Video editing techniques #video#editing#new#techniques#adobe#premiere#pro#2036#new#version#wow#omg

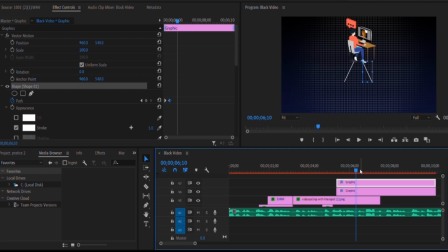Since we have adjusted our image and then we have animated two lines by ourselves, so the next thing we need to do here is now to add two PNG, two icons indicating the two clients we worked.
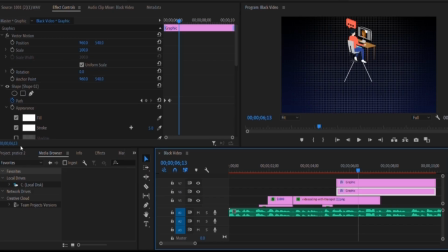So we also need the icon for to indicate clients. So for that, I think I have one here. So I will just simply drag it to the timeline like this.
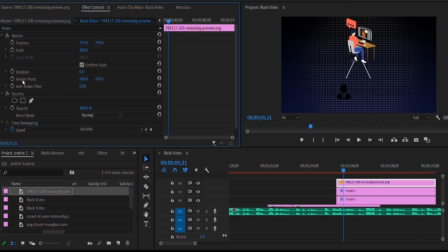Yeah, good. So we can move it up a bit. And then for us to make it more visible, I guess we should add shadow. To apply shadow to this clip, make sure it is selected and then
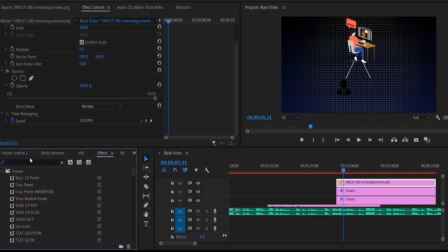head over to the effects panel and search for drop shadow. So you can see it here under the perspective, then you just drag it to your clip and then the shadow will appear.
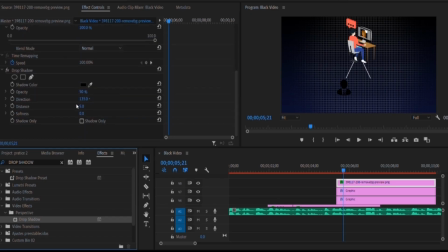So the shadow is kind of black in color, so not making it obvious. So we can just change it to white. I guess white fits in best in this occasion, this situation. Okay, let's make the opacity 100%.
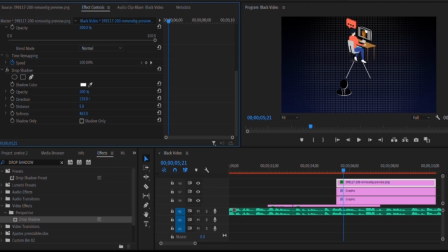So it can be visible. The distance is enough. Now I need to feather it. So I'll adjust the softness to my how I love it, how I want it to be. So I guess it's nice now. So in this case, I'll duplicate this by clicking Alt and dragging it, then right clicking.
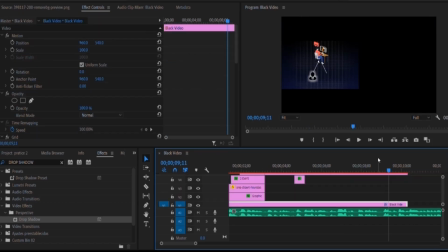So in this case, I've successfully duplicated this. After I've animated the person, we added
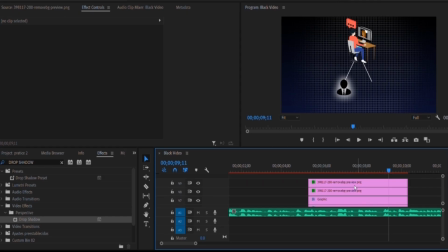two lines. We animated the lines, and after animating the line, we make it move from. We animated it to so it can be on motion as if it's moving down, pointing to our two icons we're adding now.
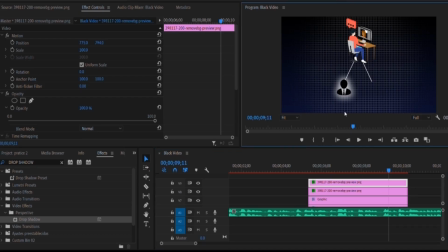So this icon, I added drop shadow to it to make it glow and to make it look like it's okay. Now good. So it's now nice. So the next one, I will change the position of it, moving it away and make sure it's being set.
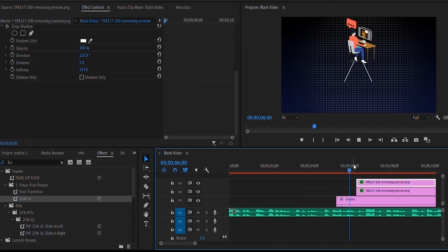So I'll pop it in. And each maybe so I'll just change the opacity so that the pop in can look smooth. So I'll go to the first control panel.
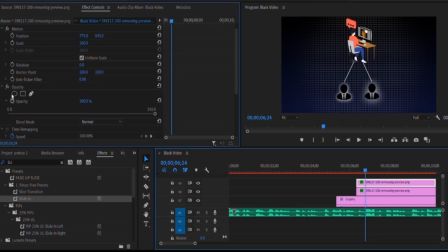I'm held over to the opacity. I'll keyframe it here and do the same for this. Then drag it to the beginning and make them 0. Change this one as well to 0. So now good. Both will pop in nicely.
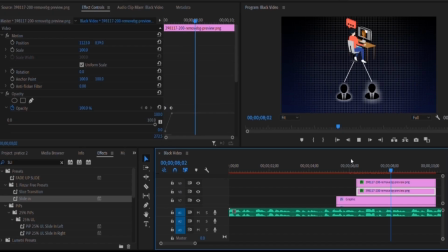And each pay me about $500.
We are adding the $500 to it.
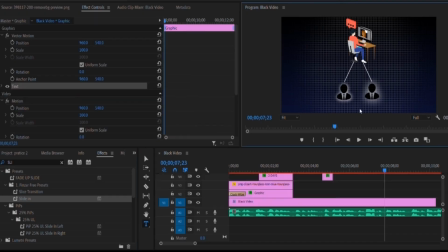So head over to the text panel, right click here and type in $500. Great. So head over to the selection tool, put this at the center.
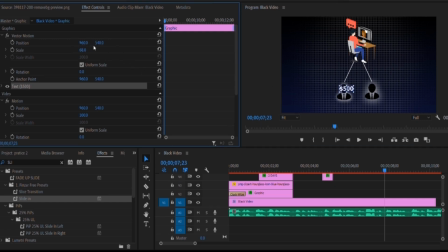I guess we need to reduce the scale a bit and play along with the position. Okay, this is looking great. Good.
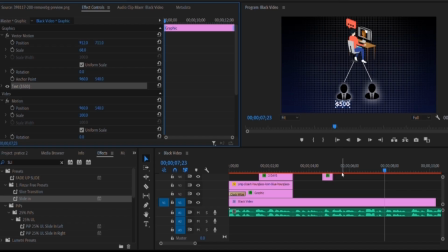In this case, we just duplicate this to fit in with the second animation.
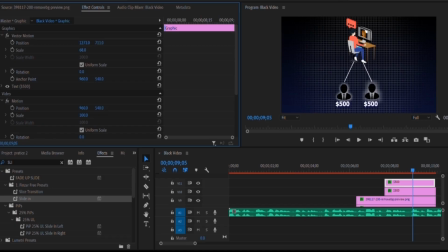Now we have gotten a new and a neat explanation. Now this is very neat. So now, so how do I want it to it? I will slide it in.